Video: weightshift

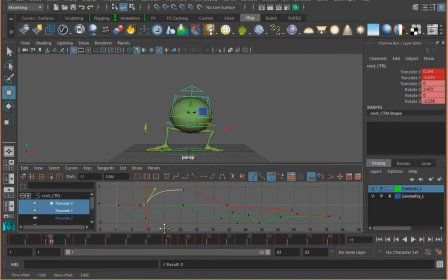[4:05]
I'm going to spring it out so that I'm almost in that position immediately. Whoa! I almost want to be in that position before that foot lifts off because of the balance. So now let's make sure, copy,
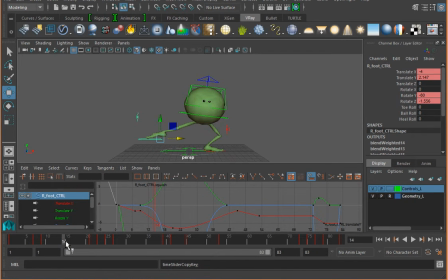[4:25]
probably want that to be there till about here. See? And now that it has balance, it's more believable, isn't it? All I wanted to show here is that in order to show a weight shift,
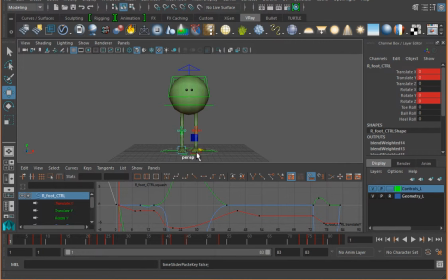[4:44]
the weight has to be on the foot that's holding the weight, or else it's not a weight shift. Critical, critical. It's a cute character. Well done for your knowledge so far, But this is the lesson I want to drive home,
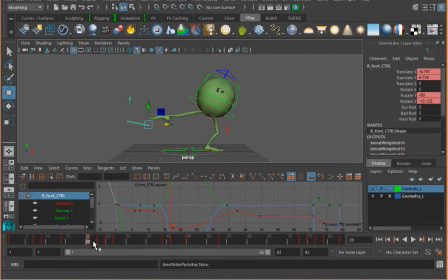[5:02]
is that the weight needs to be on the foot that's holding up the character, or else it's not a weight shift. Prior, this was just kind of moving back and forth, which is fine for this level of understanding, but that body needs to be supported by something before it can go down.
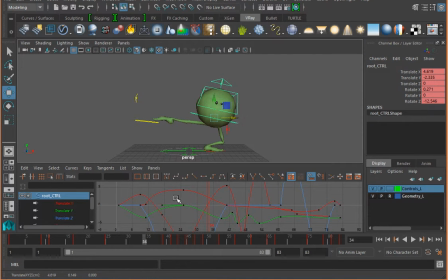[5:20]
So I'm going to push this over again and hold it, and I'm going to press S for a keyframe.
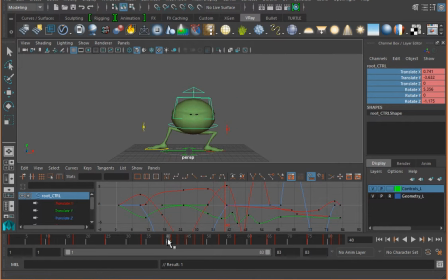[5:35]
And as it goes down, that foot. Okay, now let's look at it again.
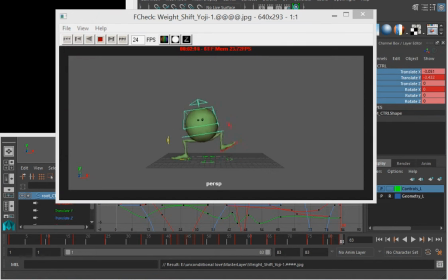[5:43]
Much more believable, huh? Excuse me. So remember, in this weight shift assignment, what I'm looking for is you to show an understanding of where the weight is going, because it has to be believable. It has to be held up.
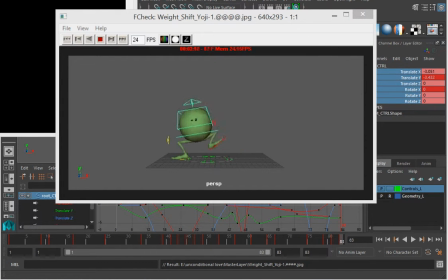[6:00]
If you physically cannot do that pose, the pose does not fit the animation physics.